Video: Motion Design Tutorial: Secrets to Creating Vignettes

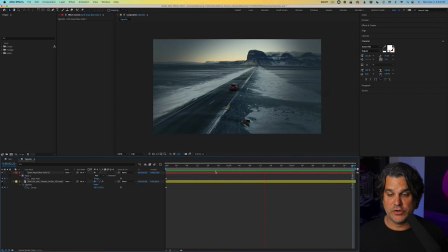181s
follow the road like we see here and again it's pulling attention to the car i can take this a step further by changing the transfer mode from normal to something like hard light and we can to adjust the transparency again I can crank it up I can crank it down and what this
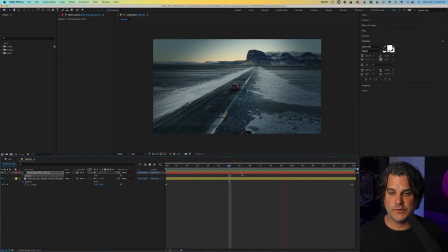197s
is doing is creating more contrasts on the sides as we can see here so again it's not something that's really in your face
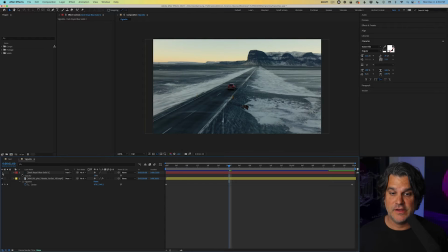205s
that's a big noticeable change but if I turn it off you can see there how we're bringing the attention into the screen now I can take this in a totally
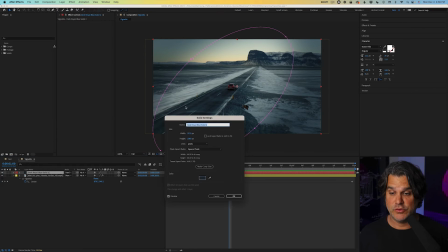212s
different direction by changing this dark solid to a bright solid so if we go up here to
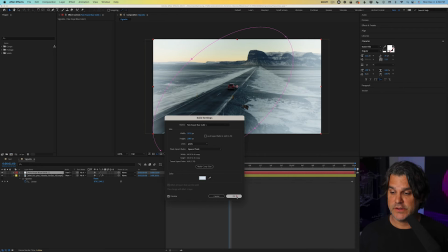217s
white click that click okay and then turn down the
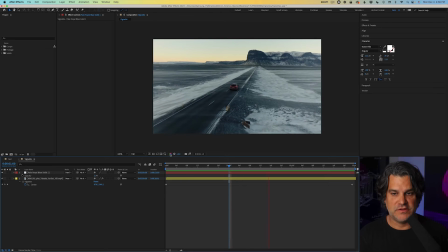222s
transparency here now has a bunch of different look to it so again with and without hey so really quickly i want to let you know i've got a free pdf guide for you to download it's the complete guide to organic motion design it's absolutely free motionscience.tv slash guide it's my tips and tricks around ways that i get cinematic looks in motion design organic cinematic looks like you've a lot of my work so definitely go check it out after this video motionscience.tv slash guide so let's take a look at
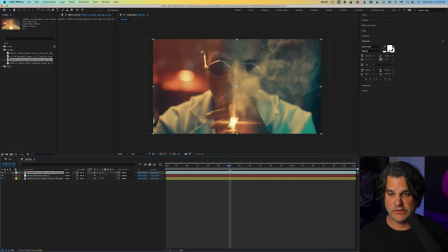255s
another way you could approach this drag this footage down here and we'll make another new solid and we'll change the color to this blue
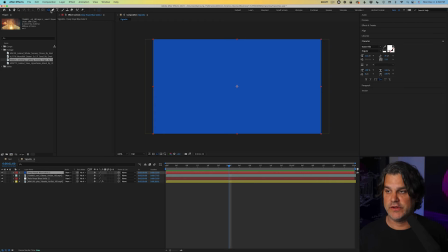264s
color click ok now instead of just creating a circular mask i take the pen tool and i can draw a mask here so i'm putting emphasis on the corners making it not so perfect and we'll hit m for mask we'll click inverted
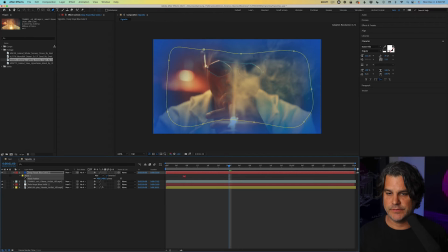281s
f for feather and we'll feather this up something like that and then we'll set this one to soft light and you can see again with and without it just creates more contrast on the edges of the frame drawing our
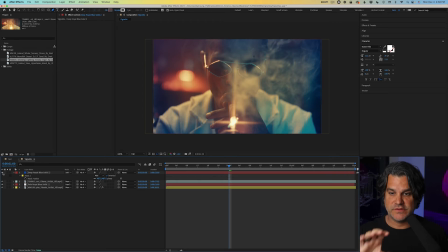297s
attention drawing the viewer's attention to the center of the frame also show you how this
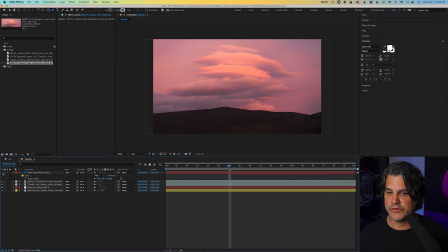302s
looks with some additional footage here so I'll turn the mask off and on again we're getting this nice kind of candy cotton candy look to the sides of the frame drawing our attention into the center of the frame and let's take this one more step further let's grab this footage here
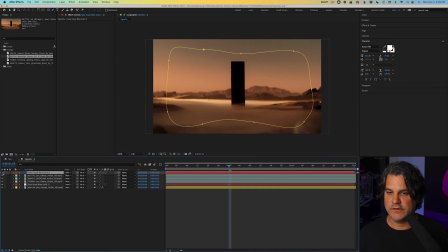321s
and we're gonna go ahead and bring this solid over the top so again you can see how nice that looks right it's bringing the attention into the center of the frame but another way we could also approach this is by adding a
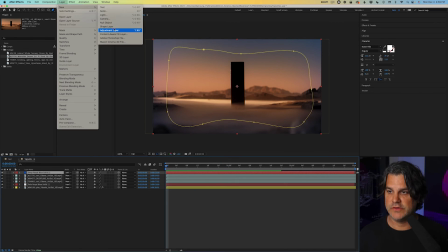333s
new adjustment layer so we'll go to layer new adjustment layer and we're going to
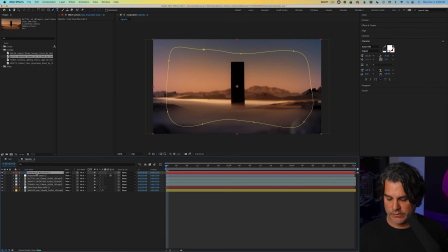338s
drop this underneath the color and we'll select m for mask copy that mask and apply it to the adjustment layer and to that
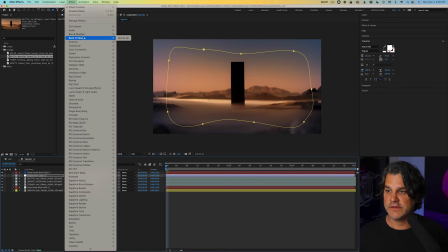347s
adjustment layer we're going to go to effect and you can use any blur here i like to use
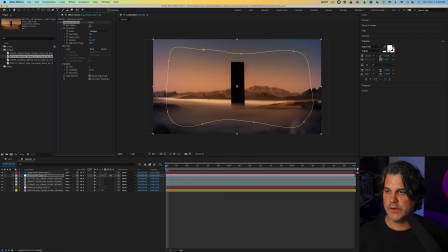353s
the camera lens blur personally and we'll crank this up to about 15 and you can see now we've got these really soft edges so footage by itself blurred edges
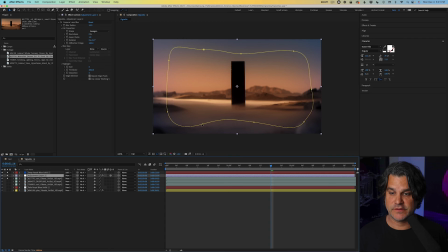370s
and colored edges I could actually even take this mask bring it in just a little bit for the blur shrink it in just a little bit maybe bring the top of it up but we are heavily blurring the edges so again we're bringing attention into the center of the frame to the monolith here and that my friends is a few easy ways to use vignette to really draw attention to the center of your composition to add visual interest to your composition as always thanks for being here today and i will see you in the next video